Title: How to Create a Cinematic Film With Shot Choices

Hello, I'm Christopher Kenworthy and welcome to The Cinematic Look.
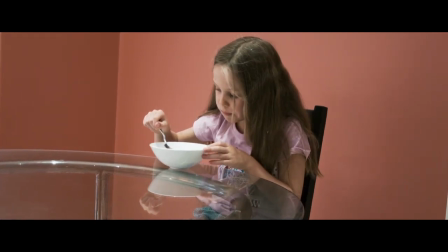The Cinematic Look is present in everything from blockbuster movies to high-end TV shows.
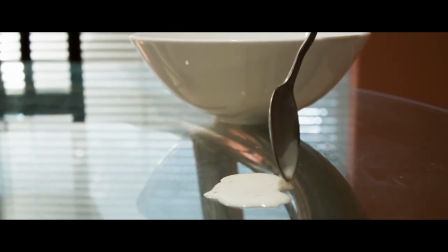And the easiest way to achieve it is to go from a wide shot into a close-up.
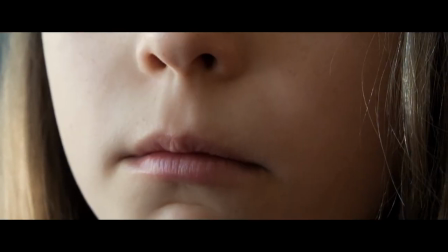And it's switching between these close-ups and wide shots that gives that feeling. Often you go from a wider lens to a longer lens.
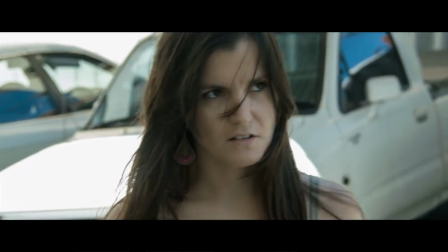And we'll look at how you can mix this up to create that cinematic look. In this scene we've got a fairly medium shot of the woman at the desk and
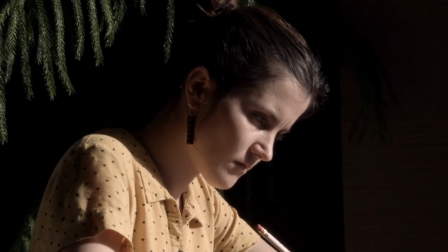she's writing and after a moment we cut from this medium shot to something slightly closer.
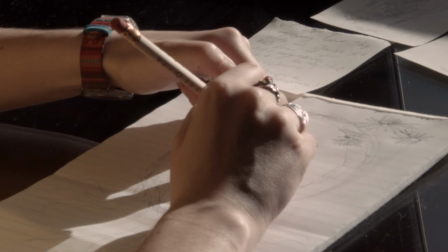Neither of these shots is really extreme. That close-up could be an extreme close-up and instead of a medium shot we could have looked at
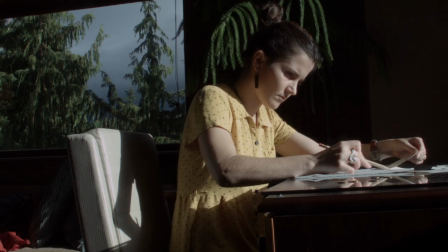something much wider and the contrast between the two of those shots is what would make it work.
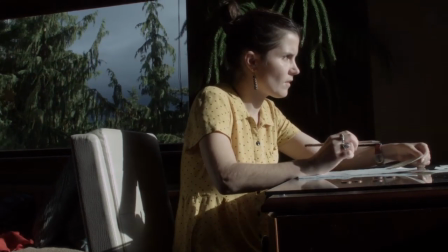In this version we start with a wider shot which not only gives us a better view of the
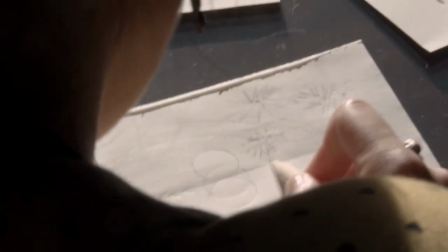whole scene but gives us good contrast when we cut to this extreme close-up of the pencil.
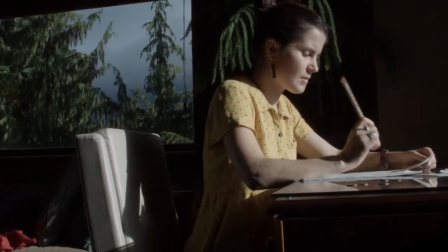The camera can even be in the same position, it's just that we're using a wider lens for this shot and a longer lens for this one.
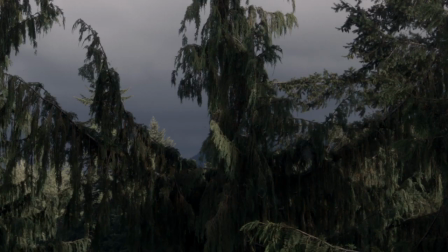You can switch this around of course and you could use a longer lens to establish the scene.
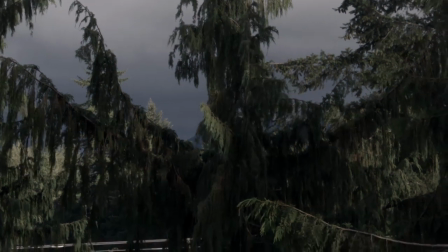So let's say we wanted to start with the view out of the window, we'll use a long lens for that, so we begin the scene by looking out of the window,
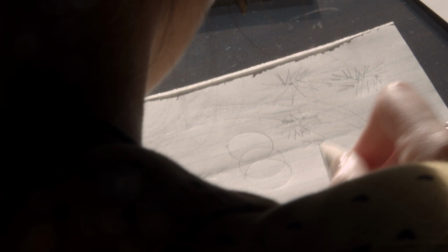then instead of showing her we create a little sense of mystery by showing the pencil and then cut out to the wide
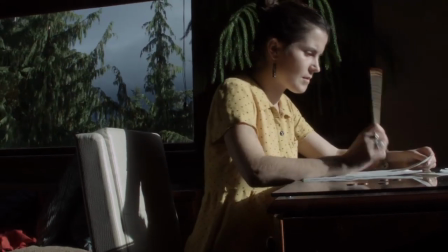shot which connects everything together. We see the background that we'd already glimpsed and her sitting at the desk drawing.
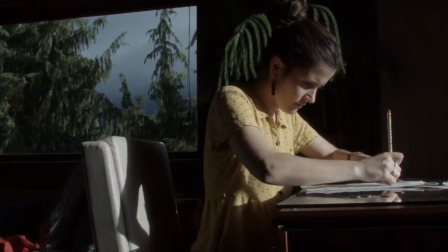Arranging things in this way really helps to create that cinematic look.
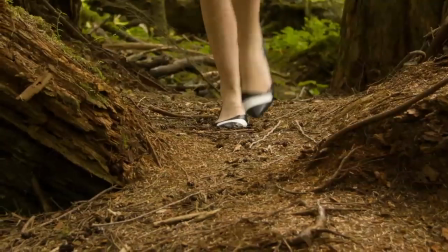If you look at this shot you can see we go from something fairly wide to a close-up of her feet but you can go more extreme.
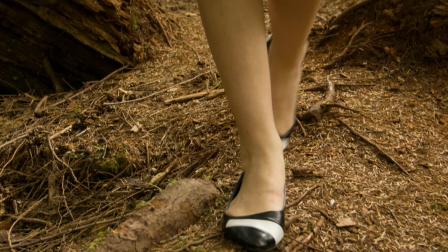Always remember that if you're shooting something that's fairly wide you can go to something with a really long lens that
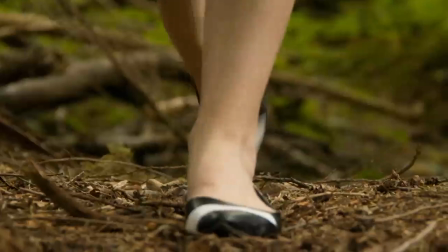brings it much much closer. so from here we could go to this which is actually more cinematic.
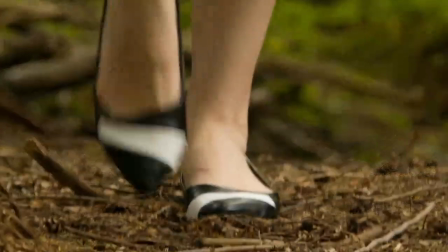Such extreme contrast between the shots doesn't always work but when you come to edit it's good to have the choice.
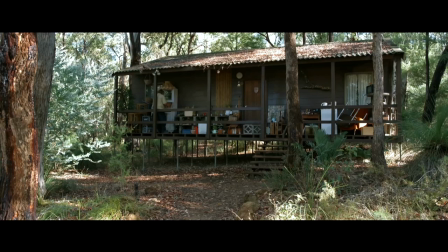Quite often the cinematic look is very subtle. Here we begin with this wide lens as we push in and we take in the whole of the scene, the location, both the characters and it helps us know where everybody is.
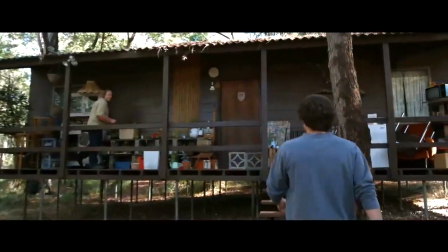As soon as that's been established we start to cut to the closer shots so we have a medium
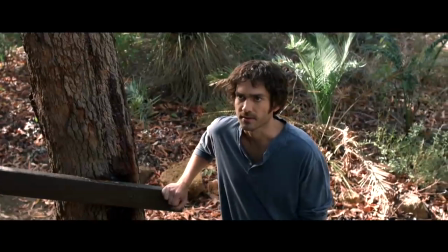shot of the first actor and then we move in even closer on the second actor.
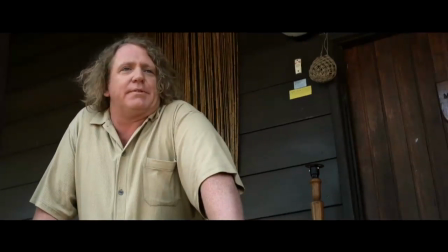The contrast between this close-up and that wide opening shot is very important to help give us that cinematic feel.
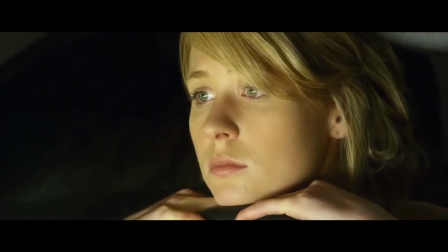Of course you don't always have to start with a wide shot. In this particular scene this is the first time we've met this character in the film and we see her in close-up.
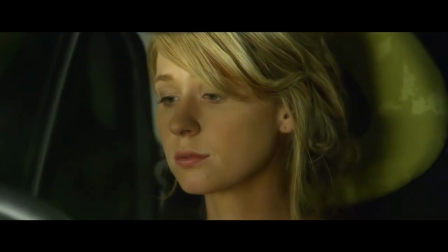We're not even sure where she is until she moves back into her seat and then it becomes reasonably obvious that she's in a car.
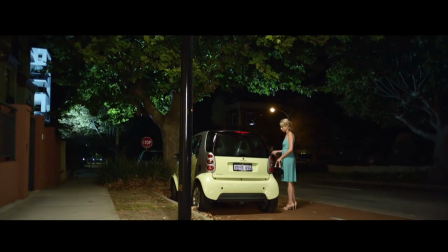At this point she gets out and we cut to an extremely wide shot of the whole location.
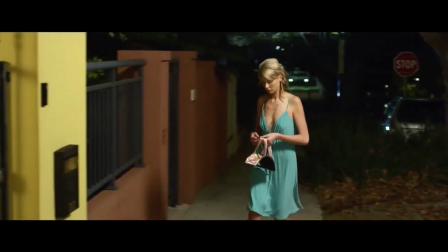This lets us see her in context before we jump cut to something a little closer which
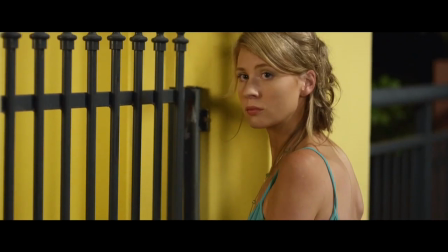allows her to move into this position where the close-ups for the rest of the scene will take place.
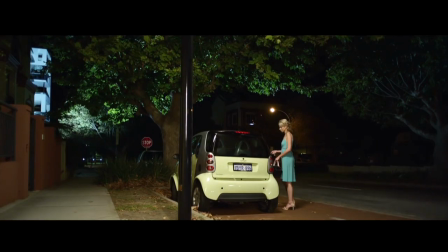It's important if you watch this again to notice where that jump cut occurs. It's just as she's passing behind the lamppost in the middle of the frame. It's given us just enough time to take in the whole street, see where she was coming from, but staying on that wide lens as she walked all the way up would make her look very distorted and appear too tall in the frame.
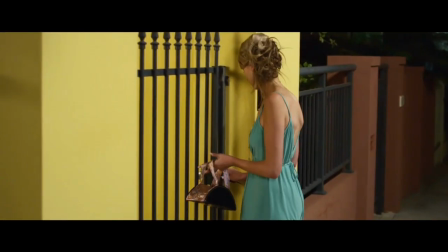So the cut's invisible because it happens at that moment that she passes behind that lamppost, and then as she moves into position we're about to jump to an even longer lens. The camera is in the same place for all of these shots, we just move to a longer lens with each cut.
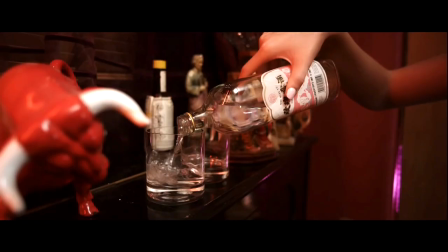You don't always have to change lenses to create this cinematic effect. This scene begins with a close-up so it feels as though we've got a long lens on but as she moves away
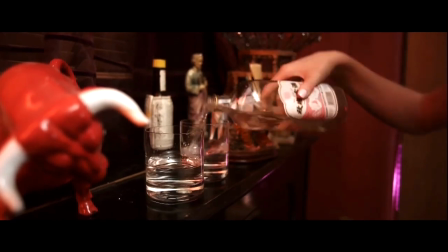you realize we've actually got a very short wide lens which allows us to take in the whole room.
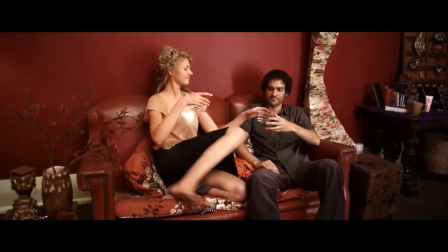This establishes the scene before we then cut in to longer lens shots of the two characters talking.
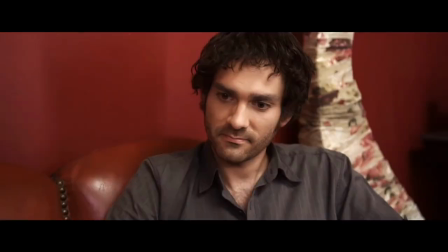And it's important in dialogue scenes like this to make sure that you have cutaways with a long lens as well, such as this.
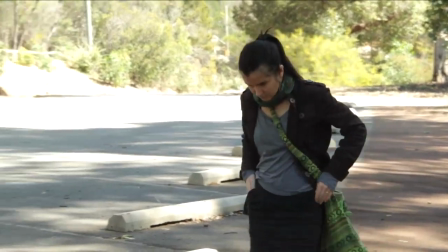To illustrate how important this can be in storytelling I've shot a little scene here
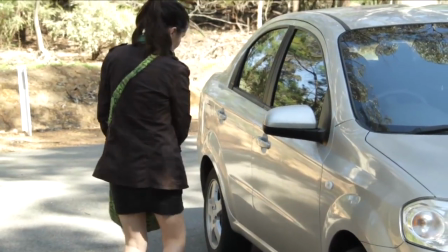with a medium lens and we see the whole thing play out in one take.
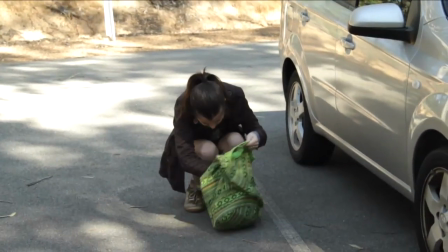Now this is a very common approach these days people want to shoot the whole scene without a cut and that can work but if you
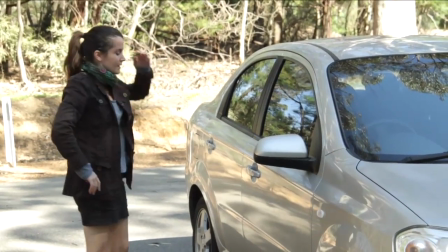compare this to the later versions you'll see how we get a more cinematic effect when we actually use different lens choices and cutting.
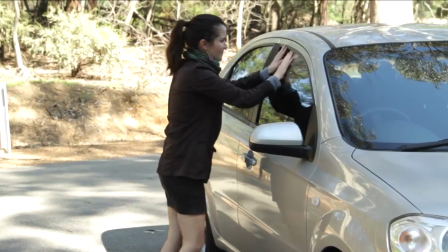But first of all you'll see the story take place here she's lost her car keys, she tries to get into her car.
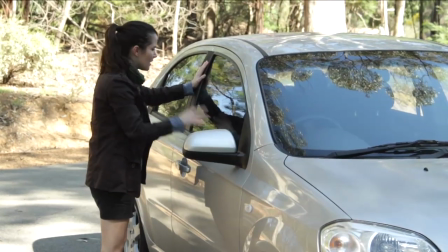After a little bit of a struggle she has this realization that she could use her earring to break into
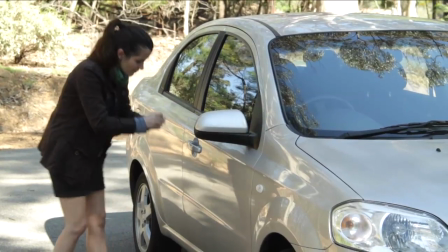the car and after a few moments of trying that she meets with success.
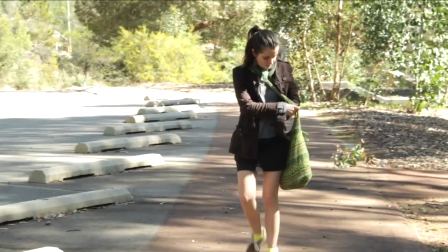So that story is told in one shot. In the second version I use cutting but again I'm sticking with this same lens.
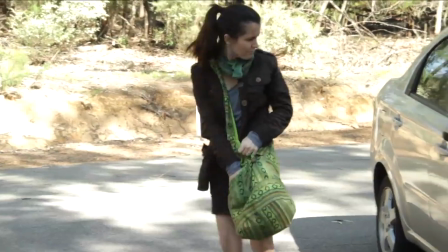It's a 50mm lens and all that happens is I move my camera position. So at this cut here it's the same lens but I've moved in closer.
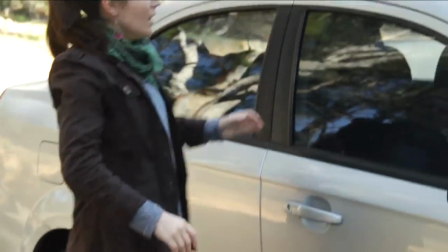And you can already feel this does appear more cinematic. You get more of a sense of story because we're cutting between these different setups.
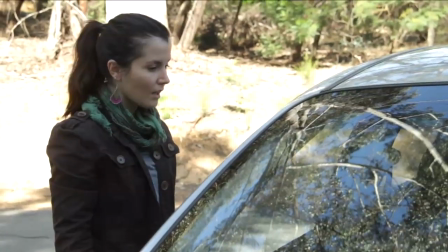We get a better idea of what's going on. But it's not perfect because you still don't have any contrast in the lens choice.
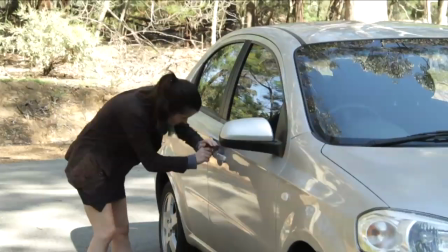And that makes everything feel a little too similar. There's no visual contrast in the scene.
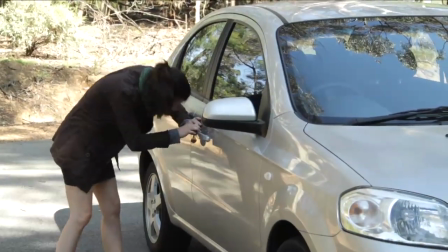So in this final version, I shoot with extremes of lens choice and cut between them rapidly.
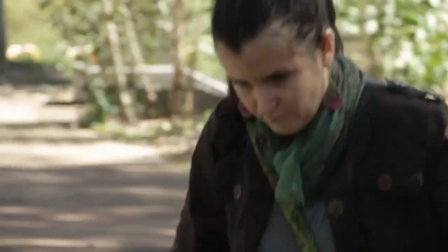We start the scene with a longer lens as she realizes something is amiss. and then cut to a very wide shot of her approaching the car.
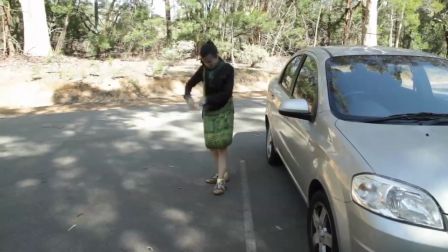We can see where she is in relation to the car, what's going on, see her body language. Extreme close-up of the bag going down.
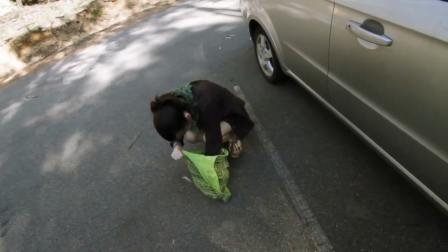Then a very wide lens to make it feel disorienting. Close-up of her face to see her reaction.
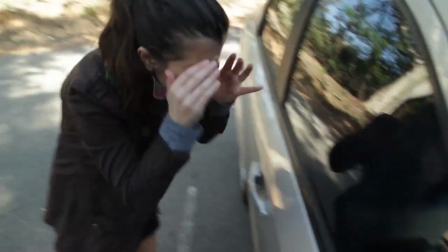And here we get more camera movement because we're using that wide lens.
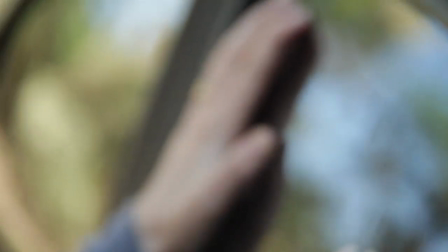The wide lens lets us see a little more of her performance, but then a long lens on her hands allows us to pull focus. and then we cut to the
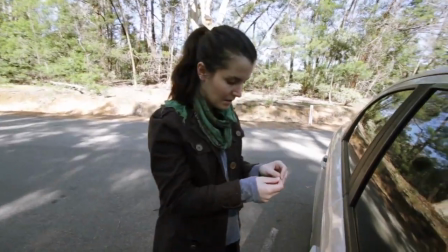medium shot we used before then some close-ups and very wide shots as she goes through the motions of opening this door and
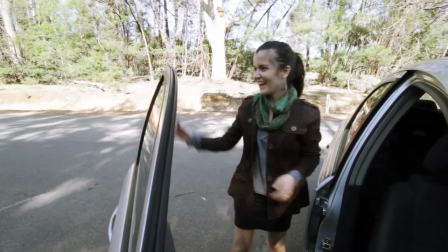this gives us a much better sense of story and helps us connect with what the character is going through.
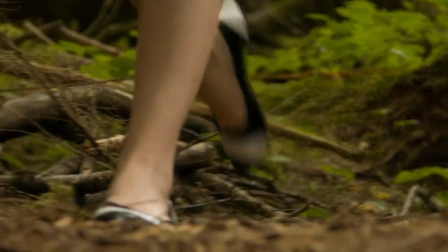The cinematic look is what we strive for because it looks better but also it's a really important storytelling tool.
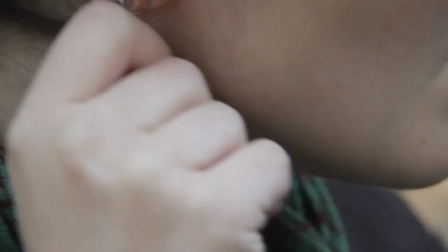The more visual contrast you put into a film the more the viewer pays attention and wants to see what the character is going through.
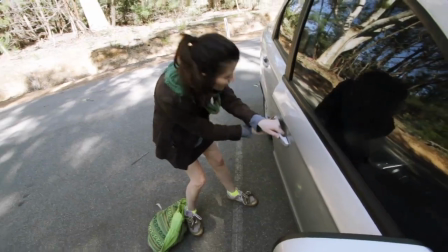And whatever sort of video you're making, telling story is absolutely essential.